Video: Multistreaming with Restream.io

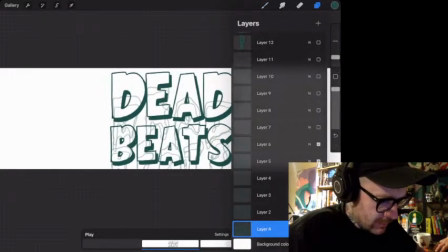1382s
All right, so let's go back to it.
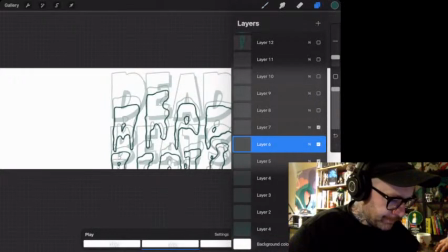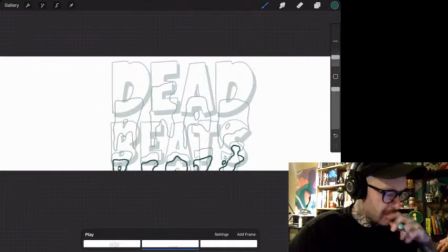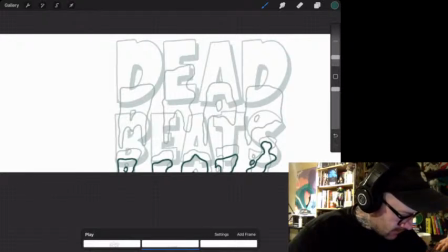This is not resembling a letter whatsoever.
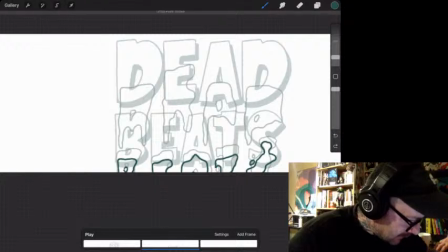1414s
Now what I want to do actually is I'm going to break away some of this, start adding a bit more character to it. I don't know,
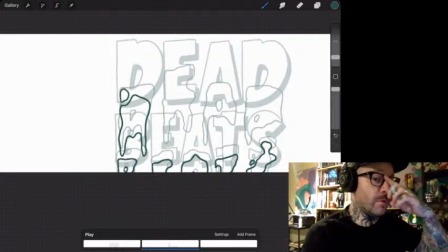1433s
and I'm not in any way a professional animator, but I think what makes good animation is character. I think anyone can animate something going from left to right, but even if it's just letters, I think it's always cool to just
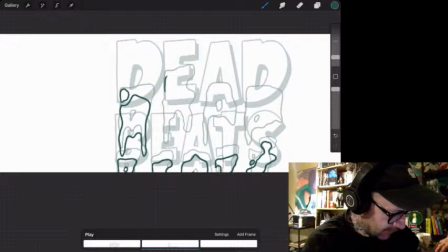1450s
try and put a little bit of quirkiness or character into it, and it can just completely transform it. Alright, so that's broken. Oh, we're getting there. We're getting there, guys.
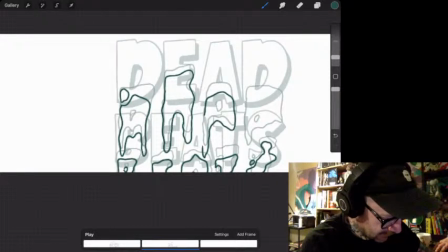1473s
And then I have to color it all. That should be important.
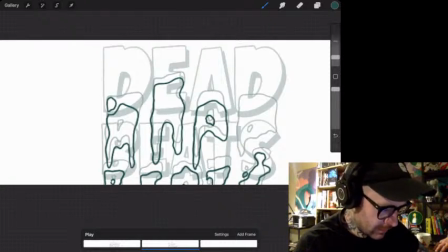1479s
Alright, so this D is just a big blob here, so let me try and break it up again and make it look a little bit more interesting. So I'm going to trace this line and separate it so it's a little bit that's broken off.
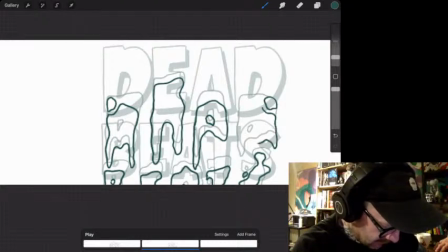1495s
We want to bring this down. And then we'll have this chasing the S.
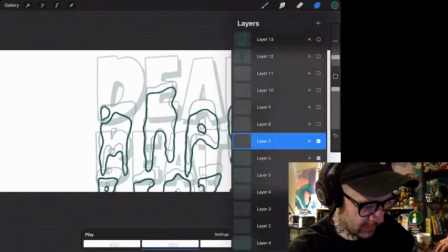1504s
Okay, and now we're cooking.
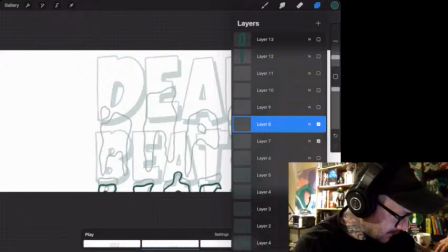1511s
Okay, so let's bring this little breakaway piece
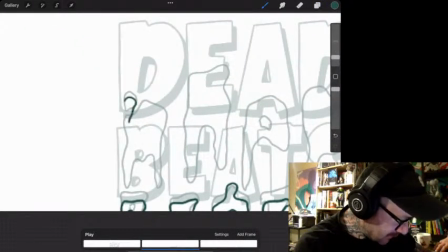1517s
down. So have this drip in between the other two letters. Sure.
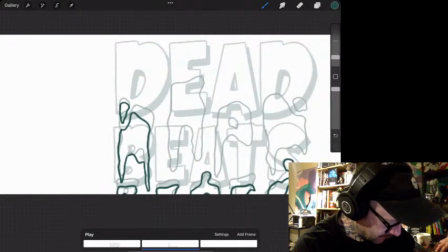1531s
Yeah. Okay, this E is completely destroyed, so no. Yeah, it's just like a big blob here, so I don't just want to keep animating this down because I think that would look boring,
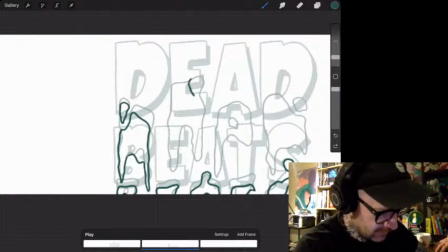1546s
so I maybe break this piece off it. Maybe like try it like, yeah, there we go. I'm just completely going off the rails with this.
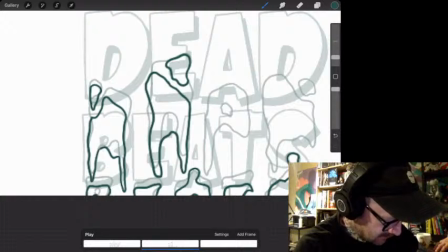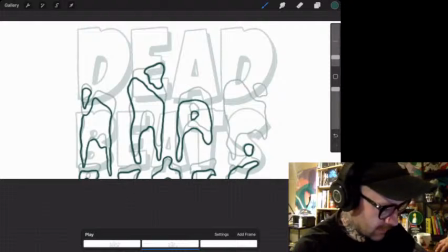1578s
Alright. Let's have this little
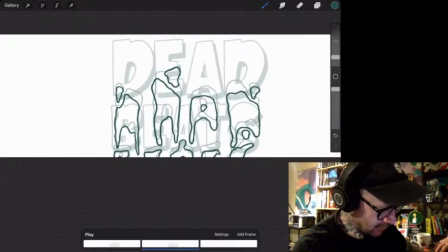1595s
yeah. I'm gonna play that back, see what it looks like. Alright, it's not too bad.
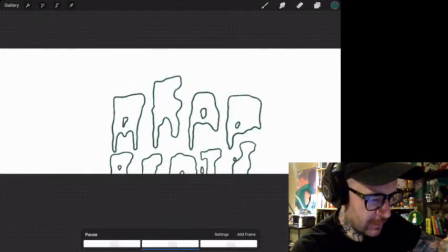1602s
I hope you guys can see this. Alright.
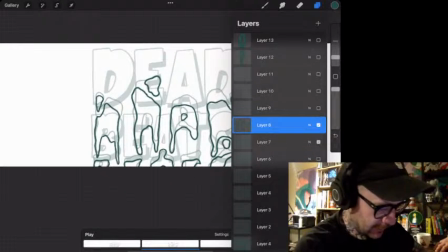1610s
Okay. Alright.
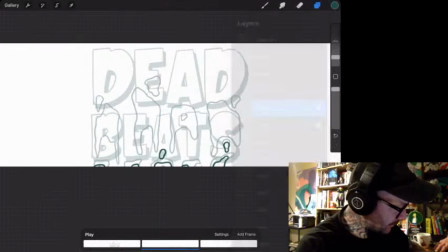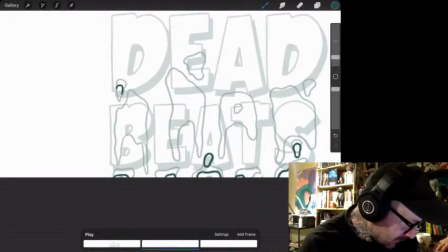1622s
Now, this little blob's getting thinner. This is coming down.